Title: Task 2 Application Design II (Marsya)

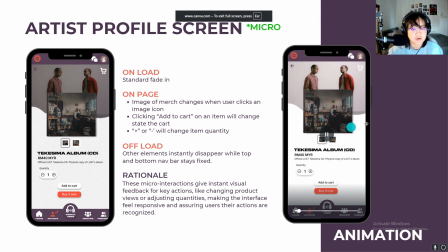So first, when the user clicks on a different product image icon, the main image changes.
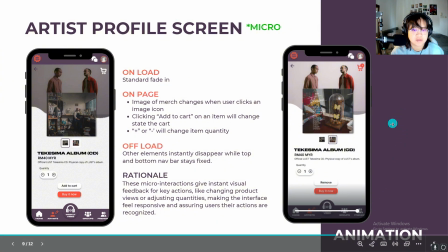Then second, clicking the add to cart button will change the state of the cart icon.
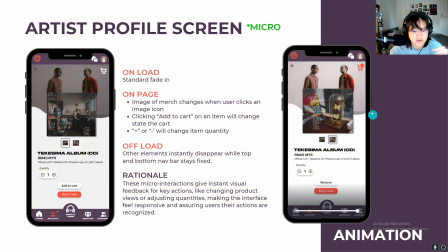It will also turn orange and it will have the quantity of items that you have currently in your cart. And third, tapping the plus or minus buttons changes the item quantity. So it will look like this.
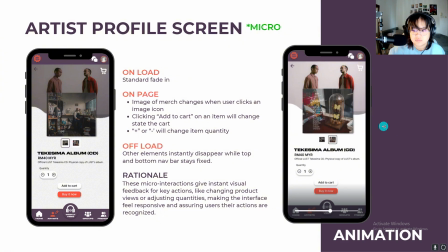So this is all to give instant feedback, making the shopping experience feel more responsive, and it's to confirm the user's choices.
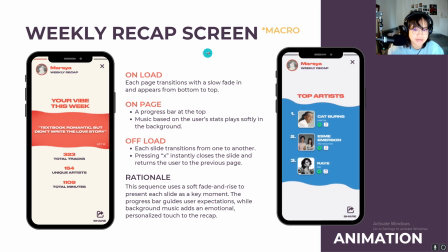A really big feature is the weekly recap screen, which functions more like a story.
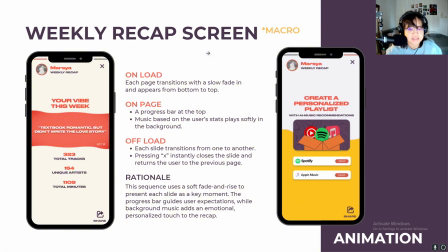So the on-note is that each page of the recap has a slow fade in and also appears to rise from the bottom. The on-page animation is that there's a progress bar at the top, just so you know how far you are.
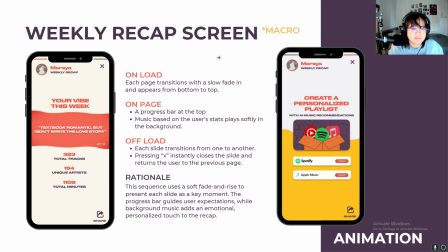It's similar to Instagram stories. And there will be music based on the user's stats that would play softly in the background. And this is all to make the recap feel more special, and the background music would help to add a personal touch, so it would look like this.
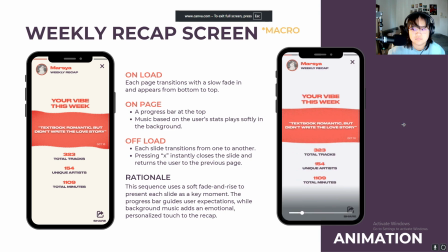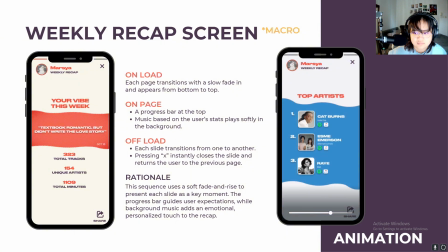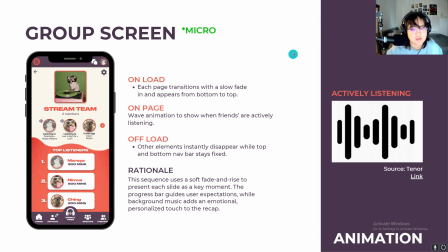And finally, we have the group screen. The onload is a similar fade and rise effect. The key micro interaction here is the on-page animation, which is a little wave graphic animation that appears next to your friends who are currently
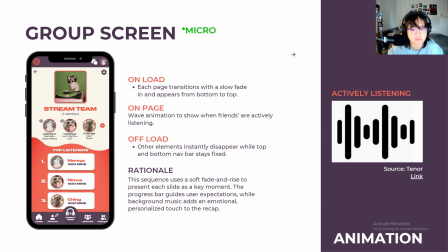actively listening to the music right at the moment. So it will look something like this.
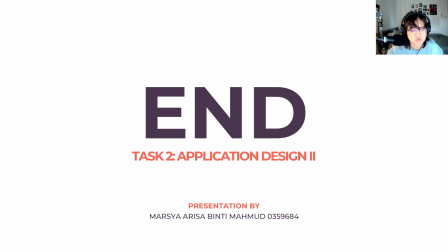So that covers the main motion breakdown for the Superfan app. And by using these macro and micro interactions, the goal is to make the app feel more responsive, intuitive, and more engaging. That's all for my presentation. Thank you.